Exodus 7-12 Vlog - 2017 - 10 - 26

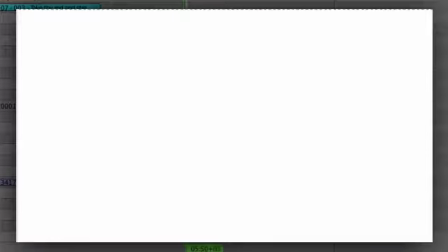8:20 So what happens is there's a massive zoom out for a scale suggestion.
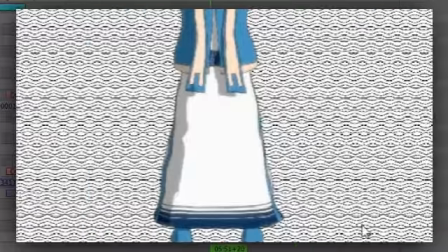8:29 I'm just going to switch to normal full render so you guys can actually see that it's watery waves in hieroglyphic style.
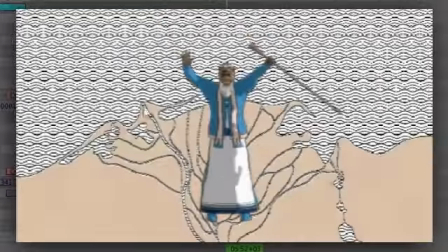8:37 And then the country comes in.
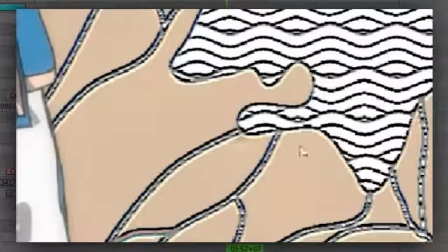8:39 As you can see, there's the rivers, and you can see that there's this little shadowy embossed effect to show that it's kind of chiseled out
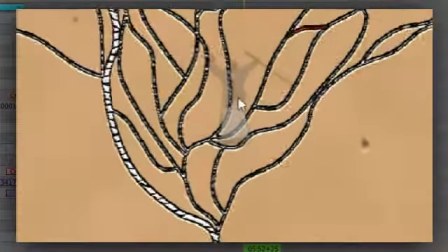8:48 or relieved. And then everything turns to the right color.
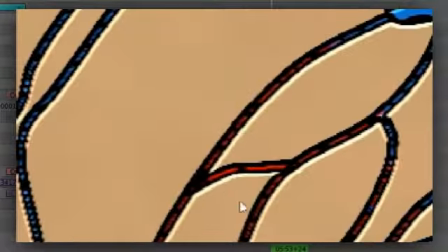8:56 You know, the water becomes blue. And then here, where the river was turned to blood already, you can see that it starts red.
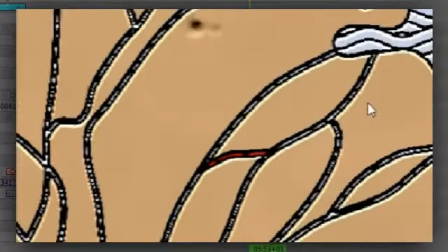9:05 See, you can see it's red all the time. So this would be, I felt led to go for this one.
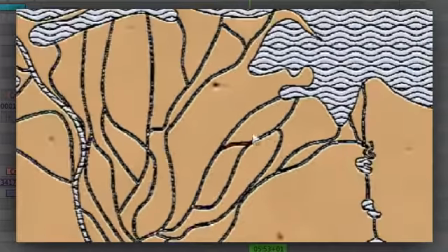9:12 I'm not sure that is exactly where it happened. I was just led to go for this one. So I made the origin point, because that's where he would lift his hands,
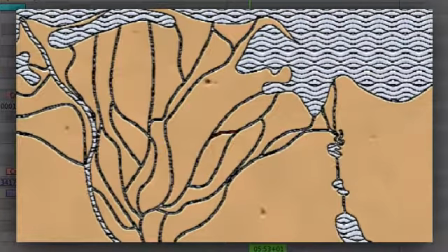9:20 to be from this location specifically because God chose to use Aaron in this way.
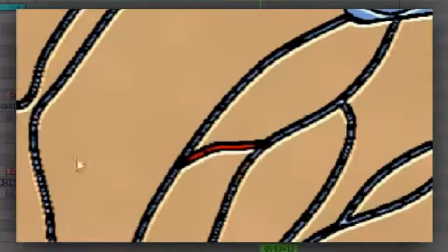9:26 So then from there, the red expands.
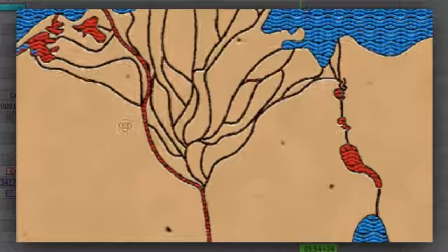9:32 And it expands and it expands to fill all the country's water.
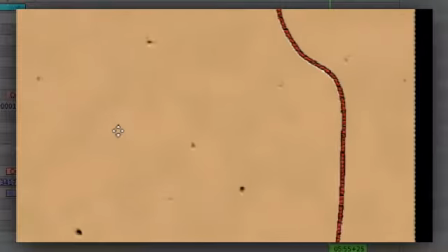9:41 So you can see that it's, just press home.
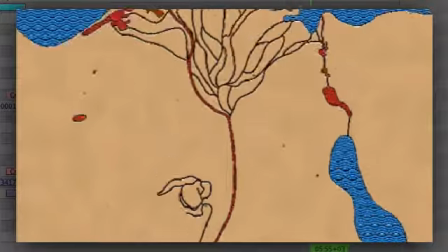9:44 So you can see that it's there, the whole river, all the lakes, all the rivers, everything has been turned to blood,
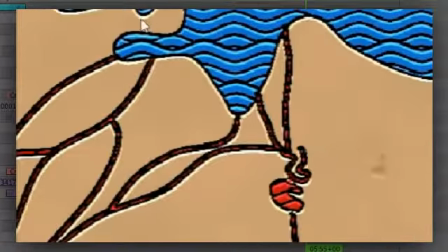9:54 except the sea and everything else that the water is connected to.
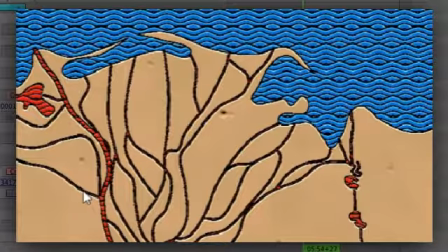10:01 it's just the country's water. It has nothing to do with the other countries around them. This was specifically God dealing with the Egyptians.
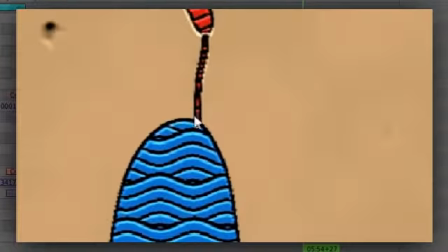10:07 So everywhere that there would be fresh water coming into the country,
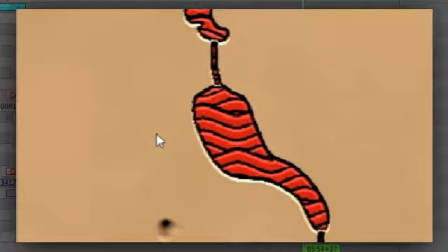10:13 all that would be turned into blood, because there's a section in one of the Psalms that says that God turned their floods,
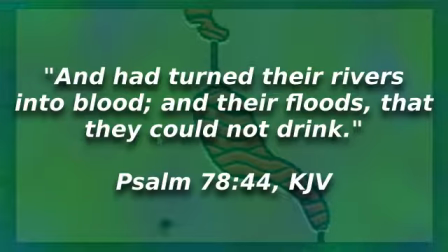10:20 you can see it on screen, God turned their floods into blood so that they could not drink. So for the time that all the country's water was turned to blood, they could not drink. And I did a little research on this a few weeks ago, actually a few months ago now it would be.
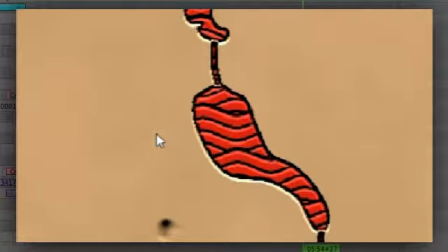10:35 And it states that, at least for us in modern times, 7 days would be the max that you could go without water. Now, they were a lot healthier than we were because they worked a lot harder. They didn't, text all day and stuff like that.
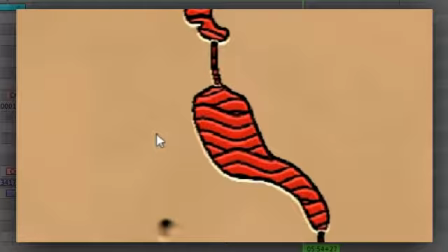10:53 They worked physically harder than we do. So they were in much better shape.
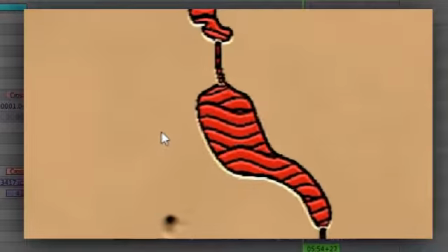10:57 So 7 days for them would be hard, but it wouldn't easily take them out.
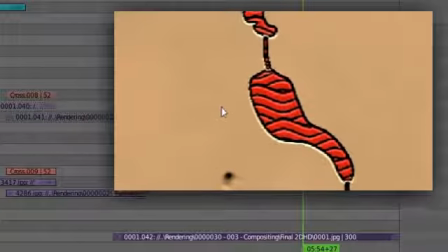11:04 You know what I mean? It would just be enough to say, uncle.
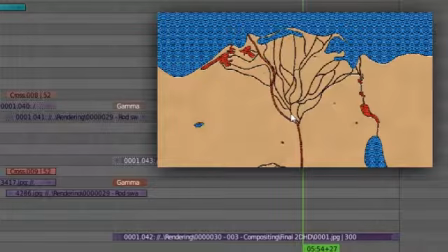11:13 That's pretty much all it's about. It's about surrender. That's all it is about.
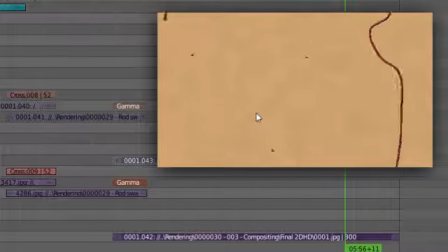11:21 So anyway, just the country's water was turned into blood. I almost had it backwards there. All this country's blood was turned into water.
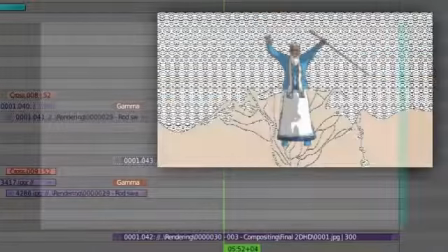11:30 So what I did for the 3D in this shot was I kept Aaron actually
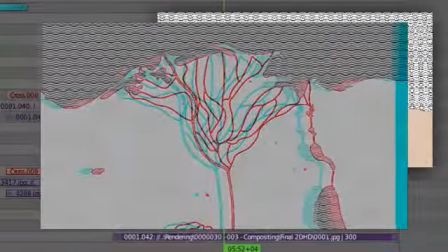11:36 floating above the surface instead of making him shrink back.
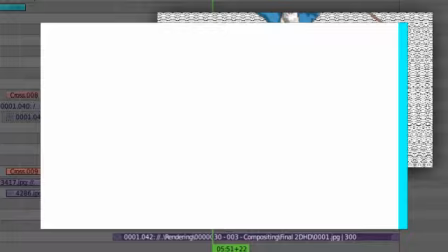11:40 I had a lot of issues with him transitioning between the layers. That's how the 3D method works.
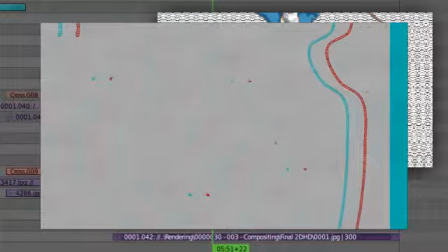11:48 It didn't quite produce a clean enough result.
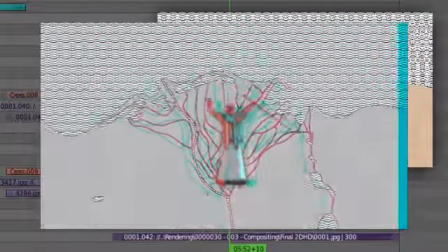11:52 So what I did instead was I felt led to just keep his cutout, that defines him as a separate object,
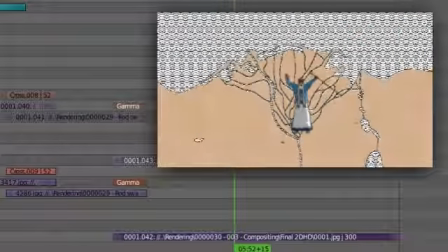12:01 and just keep it as bright as possible as he fades out, so that he would fade out at the exact same distance from the background as he is over here.
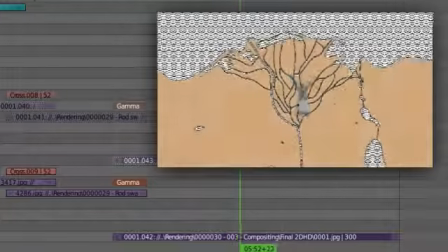12:13 It also solidifies the fact that he's not actually falling from the sky, if that weren't obvious.